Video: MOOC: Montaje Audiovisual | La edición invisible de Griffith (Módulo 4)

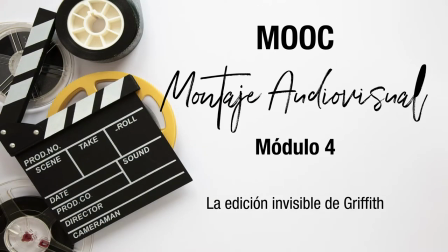[0:08]
edición invisible de Griffith. David Ward Griffith, luego de intentar todo tipo de trabajos y fracasar en ellos, incluyendo novelista, llegó a la productora de Porter buscando trabajo como escritor. Lo que consiguió fue un trabajo como actor, comenzando así su carrera en el cine.
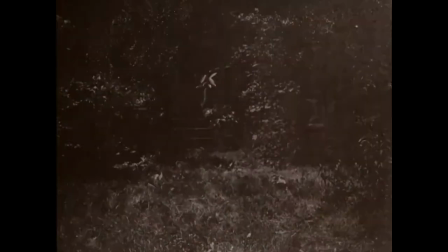[0:29]
Su primera película fue The Adventures of Lolly en 1908, la cual le consiguió un contrato con la productora Biograph,
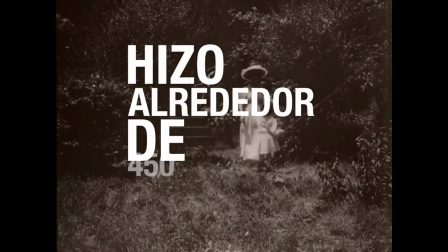[0:37]
con la cual hizo alrededor de 450 películas hasta 1911.
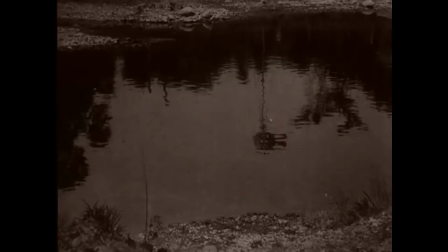[0:42]
Con este trabajo refinó su arte, pasando de aquellas historias con ángulos y planos fijos a la construcción narrativa multiplano que conocemos ahora.
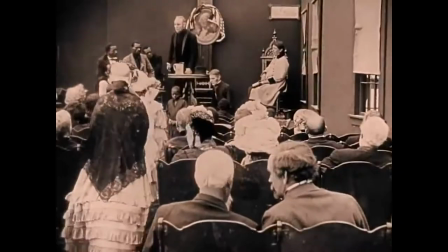[0:53]
Griffith experimentó y perfeccionó las técnicas básicas del montaje cinematográfico que conocemos hoy,
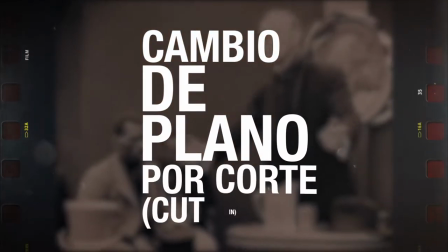[1:00]
como el cambio de plano por corte, cut-in, es el acercamiento a los personajes o a los objetos pasando por corte.
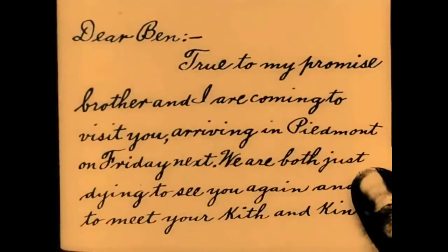[1:08]
Griffith la refinó de tal manera que pasaba de un plano abierto a uno medio y luego a uno cerrado,
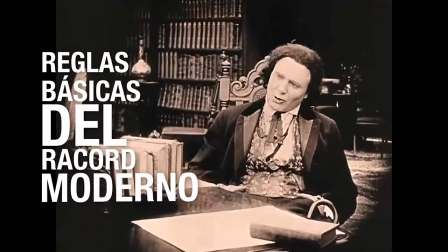[1:14]
estableciendo las reglas básicas del raccord moderno, la regla de los 180 grados, eje de acción.
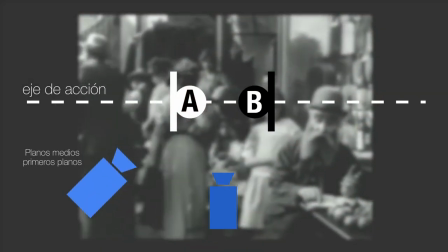[1:23]
Consiste en trazar una línea imaginaria en la dirección de la acción, movimientos o miradas,
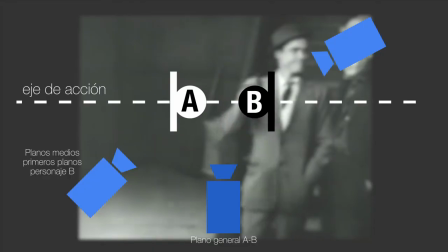[1:28]
y escoger uno de los dos lados de esta línea para mantener la continuidad y no confundir al espectador al cortar de un ángulo a otro.
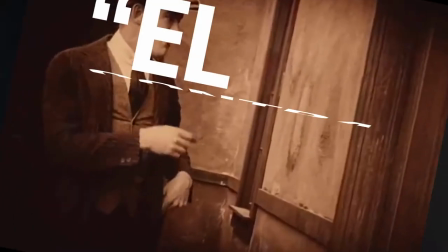[1:37]
El contraplano
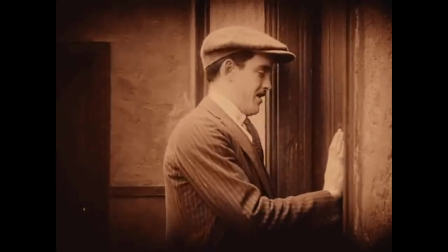[1:39]
es pasar entre dos tomas generalmente contrarias en ángulo para mostrar el desarrollo de las acciones desde los puntos de vista de los que las ejecutan.
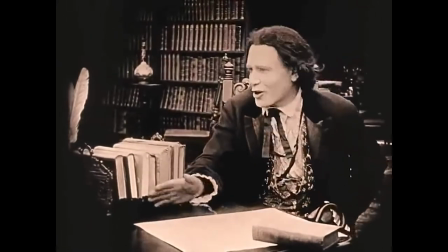[1:47]
El mejor ejemplo de este es una conversación entre dos personas,
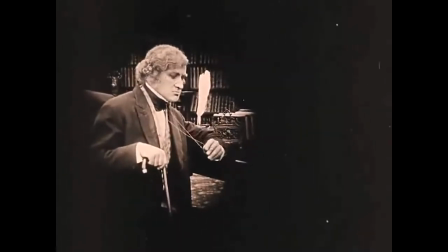[1:52]
que se hace generalmente intercalando dos planos similares de los personajes, pero con composición contraria o reflejo.
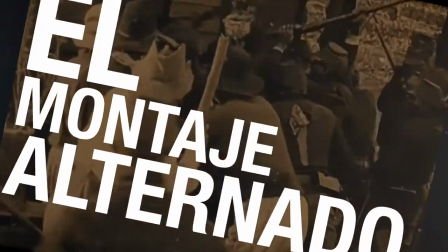[2:01]
Montaje alternado consiste en cortar entre dos escenas que ocurren al mismo tiempo.
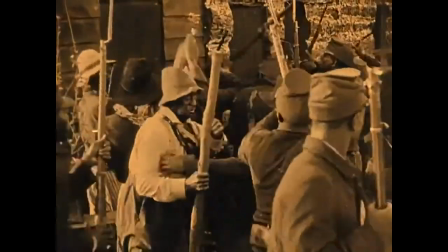[2:08]
Griffith exploró esta técnica incluso usando tres acciones que ocurrían simultáneamente.
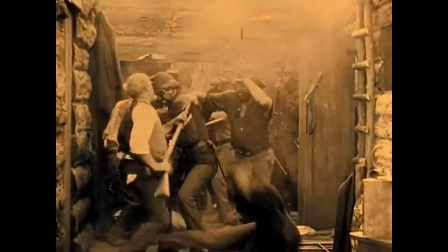[2:14]
Los planos de ubicación son planos abiertos que ubican en el espacio y el tiempo de la escena.
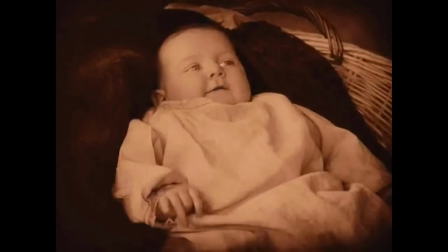[2:20]
Consiste en mantener las miradas de los personajes en la dirección correcta de acuerdo con lo establecido en tomas anteriores.
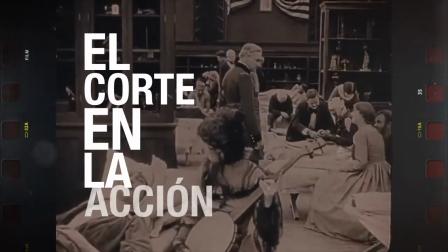[2:28]
El corte en la acción, el cual Griffith llamó corte invisible.
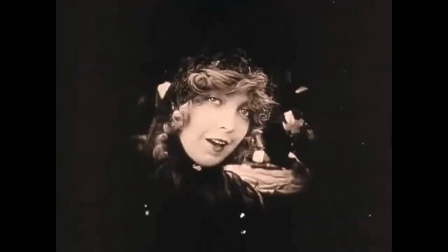[2:33]
Consiste en pasar de un plano abierto a uno cerrado o viceversa justo en el momento en el que se ejecuta la acción. Luego de dejar Biograph, Griffith logró hacer una de sus películas más importantes,
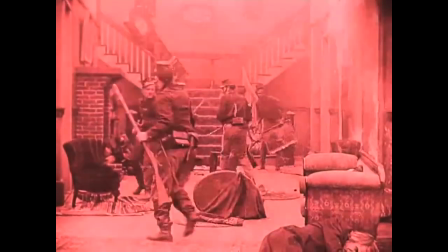[2:45]
El nacimiento de una nación, Birth of a Nation, en 1915,
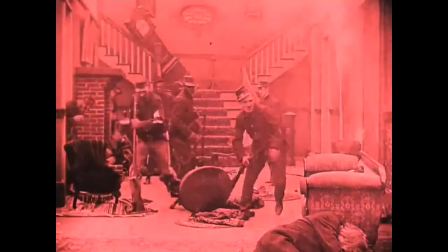[2:51]
considerada la película más costosa de la historia en proporción histórica y también el primer éxito de taquilla.
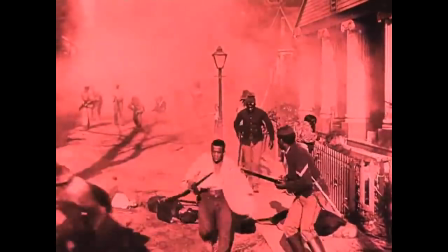[2:58]
Ninguna otra de sus obras la superaría. Esta película fue la culminación de todo su desarrollo cinematográfico.
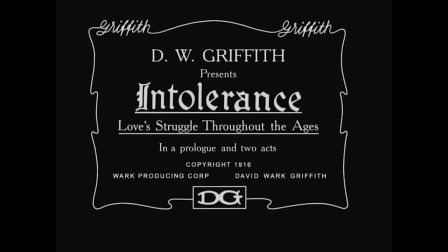[3:06]
Sin embargo, Intolerancia, Intolerance, de 1916, sería la inspiración de los maestros del montaje soviético.
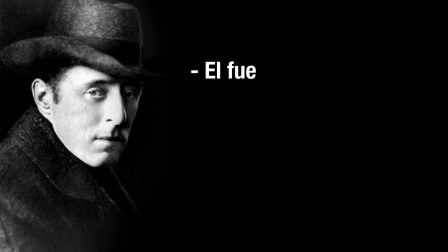[3:17]
Para el teórico del cine, Ángel Fareta, el aporte de Griffith no se limita a la edición,
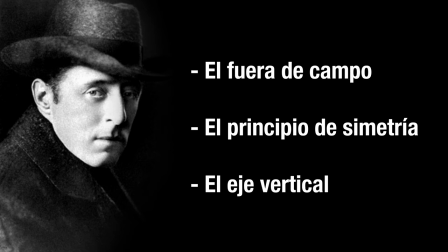[3:23]
sino que habla de tres elementos formales y estéticos: el fuera de campo, el principio de simetría y el eje vertical.